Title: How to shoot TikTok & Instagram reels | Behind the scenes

What's going on, guys? My name is Aiden Jordan, and today we're going to be taking a look at a behind the scenes of how I shoot my Instagram and TikTok Reels. Now, these two platforms are very popular at the moment, and I recommend any content creator, no matter what genre you're in, to start getting involved on these platforms, as it is a super good way to grow your brand and social media presence.
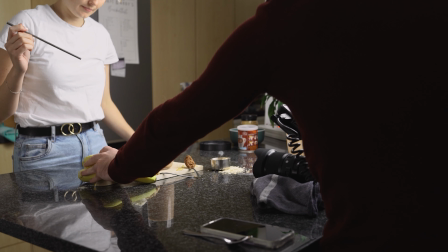(1:00)
So let's dive straight into the behind the scenes. As you saw in the final product, we are shooting a smoothie B-roll sequence.
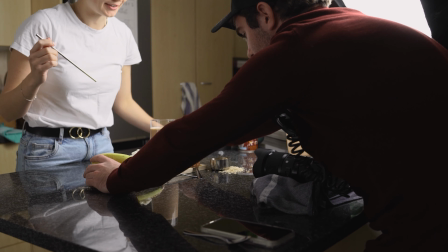(1:07)
Now, luckily for me, my friend Abby is a dietitian, and so I got hold of her and asked if she wanted to help me out on this one.
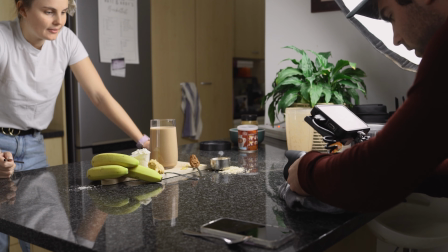(1:14)
Because we are shooting for the main purpose of being a reel, our video needs to be quick and creative. Now, the way we do this is by creating smooth transitions and fast cuts. The aim for Reels is to keep your video under 30 seconds because otherwise you will lose your audience's attention. And it only takes 2 to 5 seconds to gain your viewers' attention.
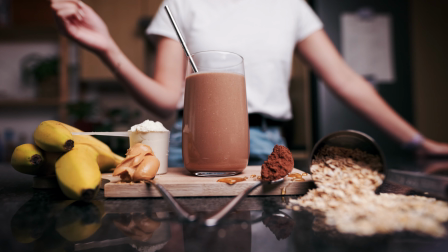(1:34)
So remember those first clips because they are the most important. What I decided to do was put the end result at the beginning of the video to 1, capture the viewer's attention, and 2, make them want to watch how that was created.
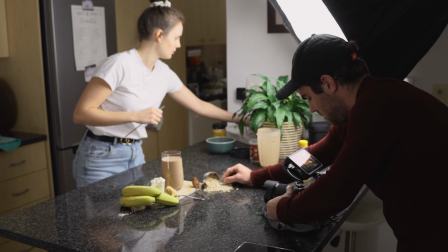(1:49)
For Reels, you want to shoot in portrait as it will take up as much screen space as possible.
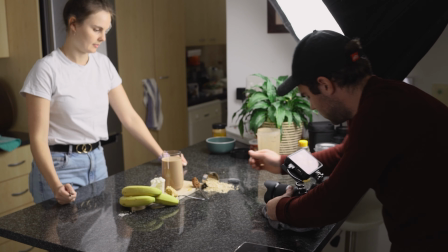(1:54)
Now, when shooting with your phone, this is very easy. Just keep your phone upright and hit that record button.
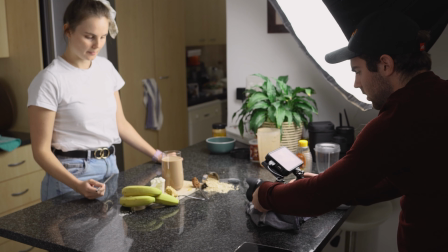(1:59)
I was shooting with the Canon R5 mirrorless camera because I want to make my TikToks as high quality as possible. Now, obviously, there are quite a few advantages with shooting with a mirrorless or DSLR camera compared to a phone. That being said, phone cameras these days are seriously incredible, and I've even proven on my TikTok that with the correct lighting, you can produce high quality results straight from your phone. But because I was also shooting this video for YouTube, I shot it in landscape,
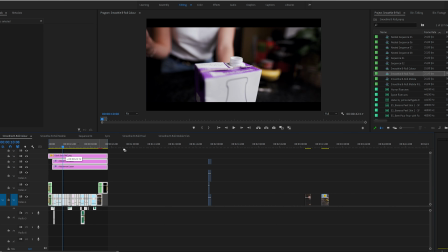(2:28)
and then in post I created a 9:16 sequence which allowed me to throw my clips in, resize, and adjust accordingly for TikTok and Instagram.
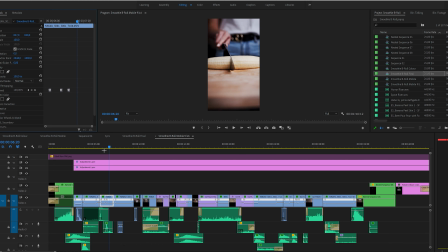(2:36)
If you're only planning on shooting for mobile apps such as Instagram and TikTok, then I highly recommend switching your camera to portrait, as this will give you a more accurate framing. Especially if you do have a battery grip, that really makes it a more stable, smooth shot when you are shooting handheld.
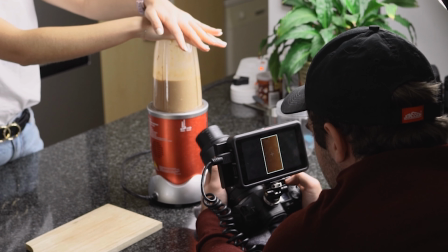(2:54)
Luckily, I'm using the Atomos Ninja 5, which allows me to display a
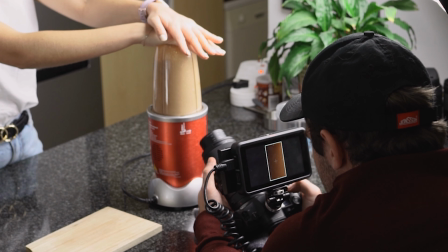(2:59)
9:16 aspect ratio on the screen, so I'll know my framing before I get into post. So our first shot, we started off by throwing some ice in a cup.
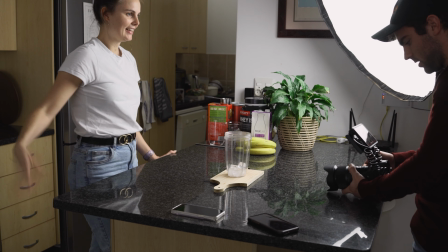(3:09)
By whipping my camera down and following the ice, I created a really fast, smooth transition to our next shot, which was peeling the banana.
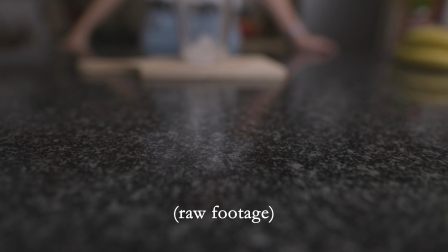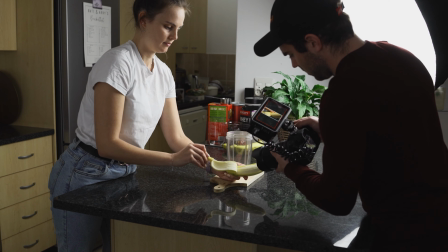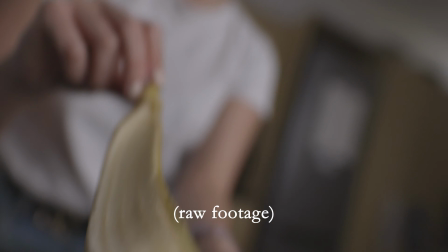Now keep in mind which way your camera movement ended. So if your camera movement ended on the first clip down, you need to start your next clip going down, as that is what's going to create that seamless transition.
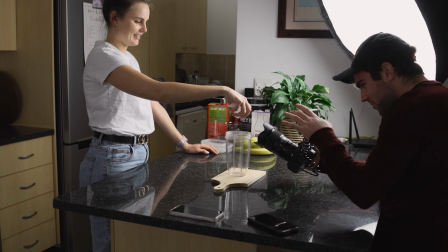(3:44)
You can see it often takes multiple tries to get this right.
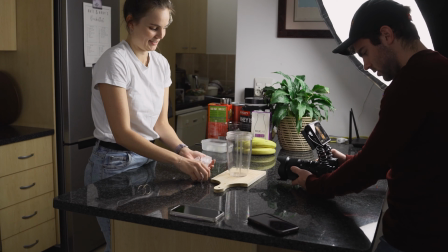(3:47)
Because I'm shooting in manual focus, I need to nail the focus as well as the camera movement in one go. So take your time with this because you'll not always get it on the first go.
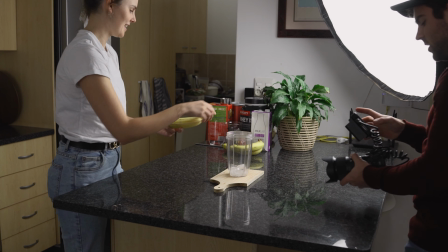(3:57)
From the banana peeling, I whipped my camera up towards the ceiling, which means in my next shot, I need to carry on that upward motion.
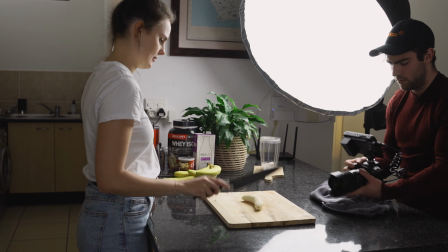(4:05)
And this is why I got Abby to bring the knife up first and then down cutting the banana.
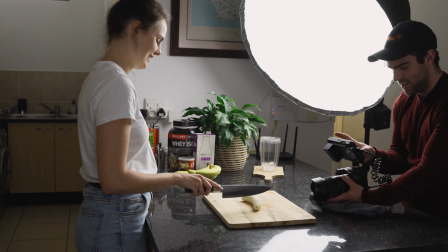(4:10)
So this is what it looks like so far.
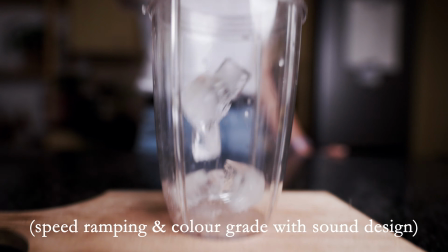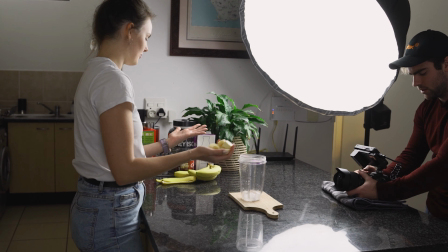(4:19)
The next shot I have is Abby throwing in the cut banana into the cup.
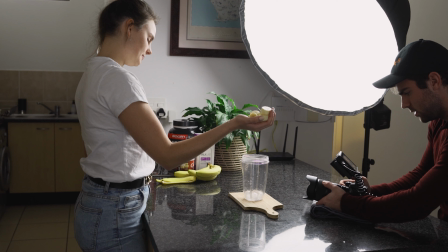(4:23)
Now, as you can see, I've actually used a hand towel as a makeshift slider,
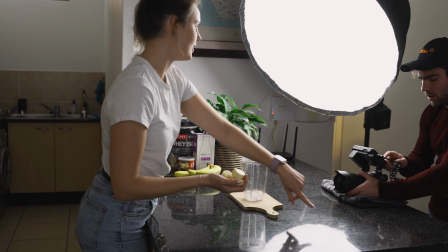(4:28)
and this just creates a more smooth glide across the countertop. This is a really neat trick that I definitely recommend you guys using.
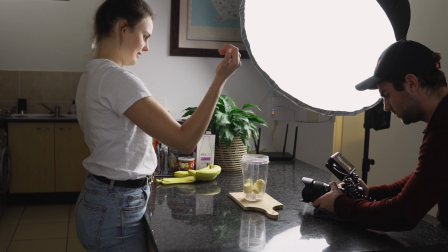(4:36)
As you can see, I do a few practice shots in order to nail focus and movement.